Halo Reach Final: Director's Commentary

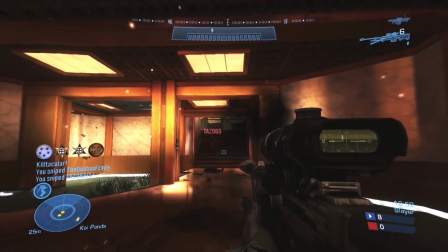Pretty happy with how I edited this too. I think it synced well with the song. Man, I cannot say edited very well, but here we are.
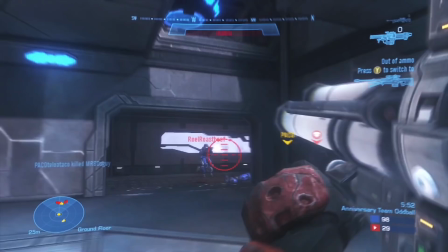And then here we've got the mother of all clips. Really hard 3-for-1 rocket.
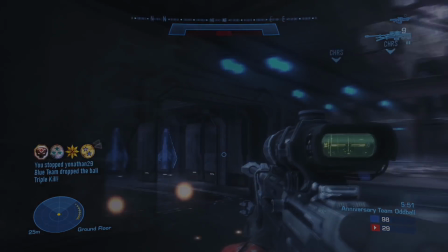Man, I can't speak anymore. And I kind of did this like fading frame blending, I think is what it's called.
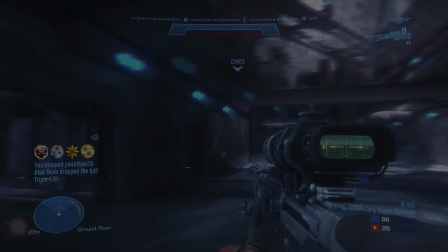I don't really remember. Just I feel like it kind of fit well with the song.
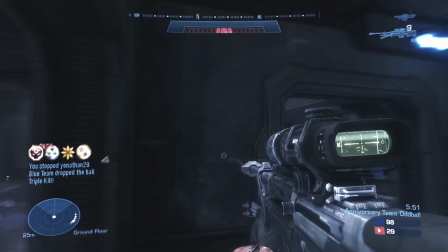And then we've got the best clip ever, which, to be honest,
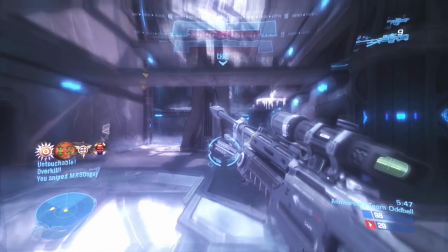I probably wouldn't make it quite as bright as I did because you can't actually see anything.
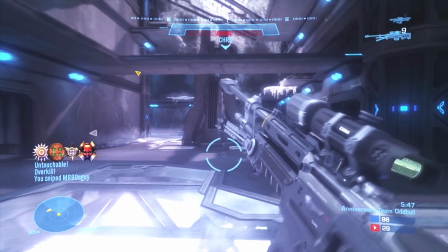But still, I was really happy.
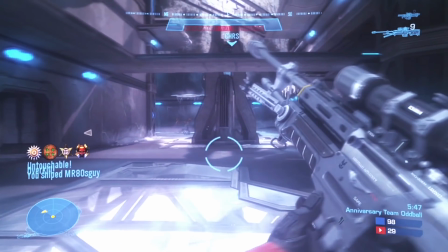This was pretty much some wiggling, some glow, I think it was 2 layers of glow, one which was just a normal, and then one that only that was only horizontal.
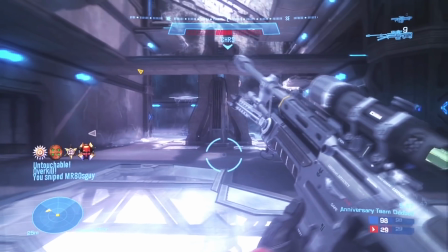That's why you see all the streaks like really going to the sides here. And it was just, it's one of my favorite clips, and as you can see in the corner, there's Chris.
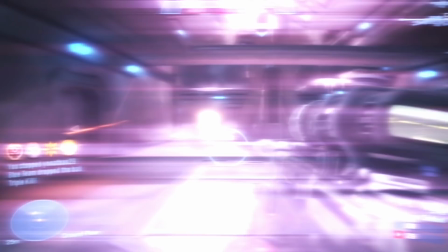He saw me do it. He didn't even realize what I hit until I stopped moving.
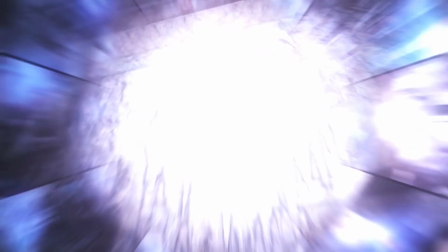But then we zoom here into this angle, which goes into one of my personal favorite effects,
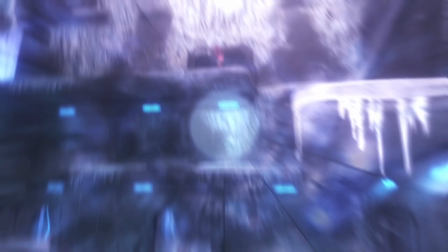and I showed a breakdown of how I did this using pictures from M4, which I thought was a cool Easter egg.
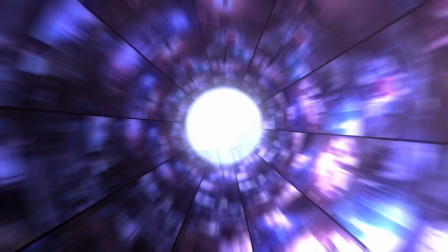But I actually got this idea from the show Chuck.
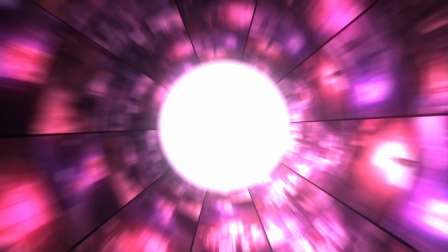If you've ever seen the show Chuck, he basically is this spy who has an intersect in his head,
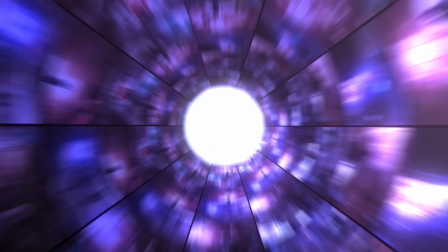and every time like he sees something political or government based, he has this flash where a bunch of information comes to him,
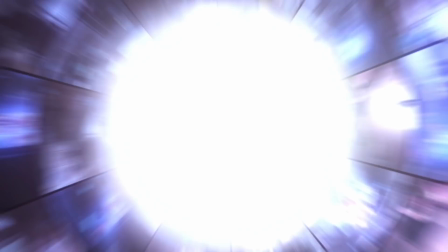and this is kind of the effect they use, at least in the later seasons. And I kind of took my inspiration from there, and I thought it was just a really cool effect.
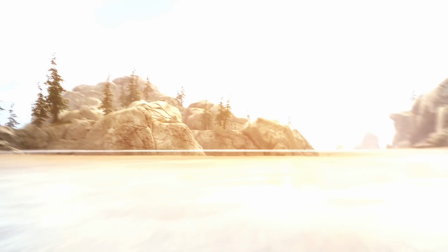Then here we just kind of got, I wanted to really kind of, for some reason I have a thing of going up to space.
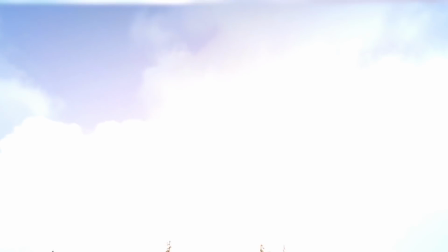You'll kind of see that in M9, spoiler, where I just like going up to space in the final video.
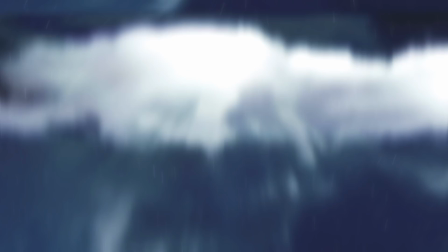It's kind of like you've left. I kind of tried to do an effect where I leave the atmosphere.
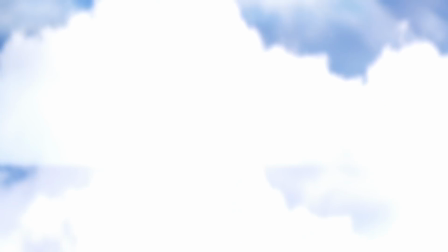I probably would not do it this way again because it doesn't look very convincing, but I'm still happy with it.
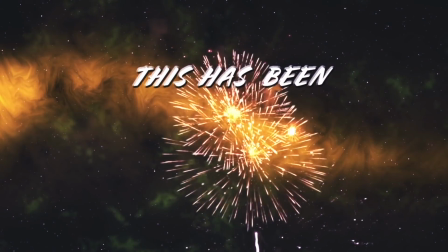Then we got this cool space thing, which I made using a bunch of different effects.
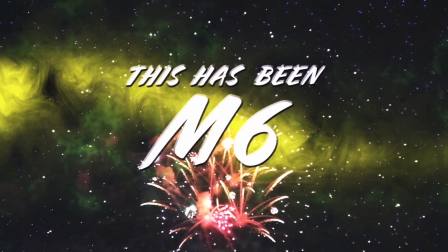This is all of this except for the fireworks can be done in After Effects
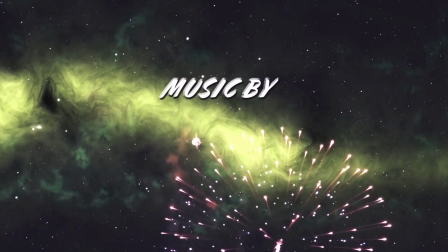using just simple effects and then altering some of the stuff a little bit.
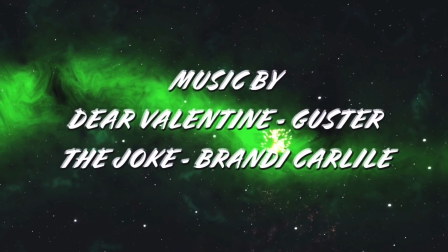It's really not as complicated, and I've never tried to say that I'm the best editor out there.
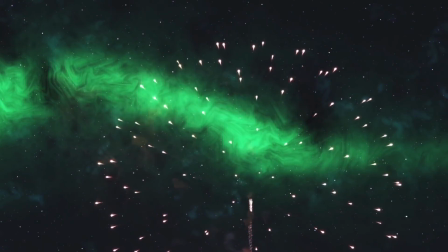I'm definitely not, and I try to be the best editor I can,
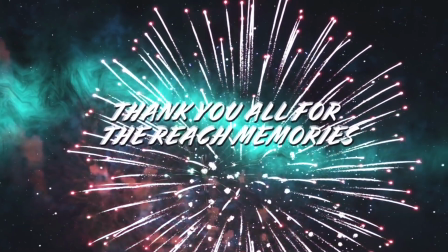but I'm not about to go say some of these effects are hard, because some of them are definitely not.
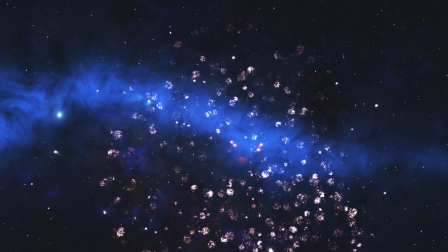But I still like the way they look. The fireworks, I thought about making it in After Effects, but it got too complicated for me, so I just
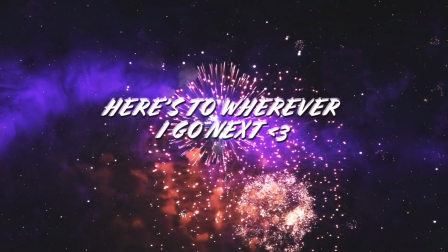downloaded some stock fireworks and stuff, and then had a few last minute words, some thank yous and stuff,
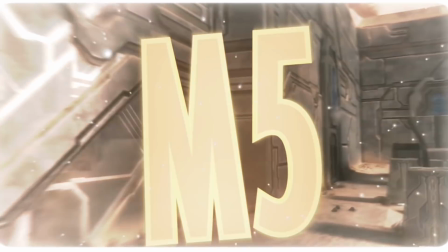because it is my last Reach video. I'm definitely not going back to Reach. And for the most part, I'm not even going to be playing that much, maybe until Halo Infinite.
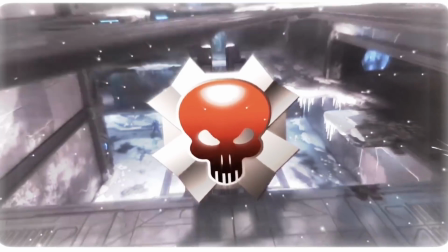Just going to kind of stick to editing for the most part. Then I just did this kind of cool flashback because the song said it.
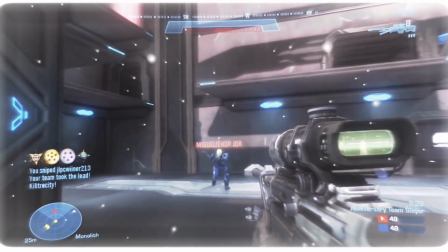The song said, hey, do a little flashback right before it ends. So I flashback of M4 and M5 and then turned it into just a white screen that says thanks for watching.
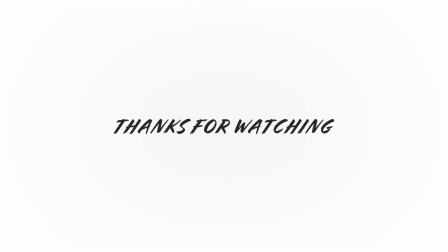But overall, I am really happy with this video. I think it's one of my best edits. Maybe not even edit, maybe it's the best presentation of a video.
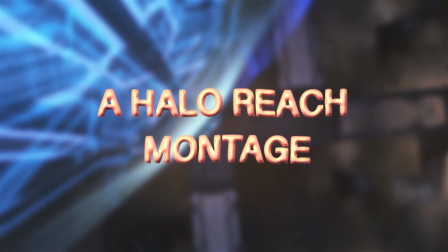It might not have had the best clips or the best effects, but I think as far as the feeling goes, I think it did its job, in my opinion.
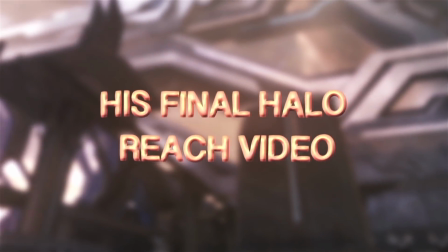But it's definitely one of my favorite videos that I've ever made, as far as montages go.
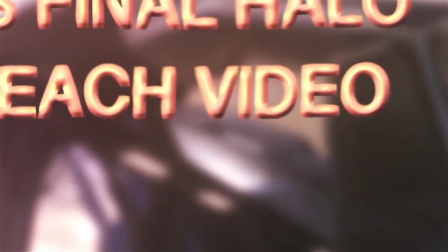So anyway, yeah, that has been my commentary.
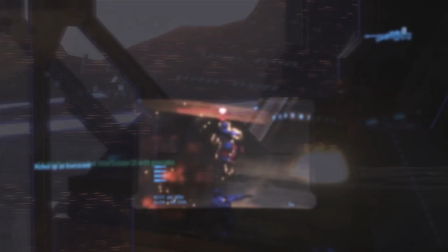If there's anything that you think I missed or that I should have touched up on in this video, please let me know, so that if I do something like this again for any other video,
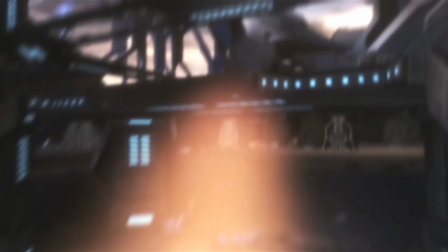that I will try to touch up on those more or go in depth on more things or anything like that.
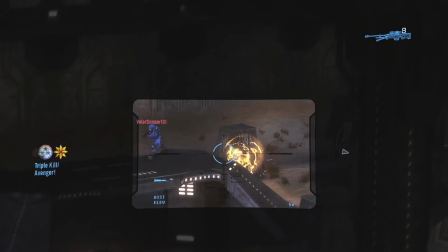If you have any suggestions on what videos you'd like me to talk about,
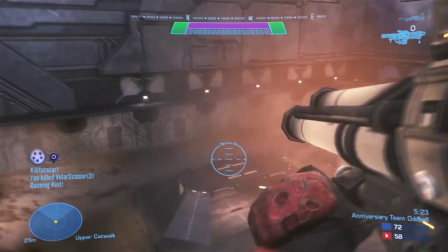new ones, old ones, basically montages that I've made, just let me know and I will I'll do them.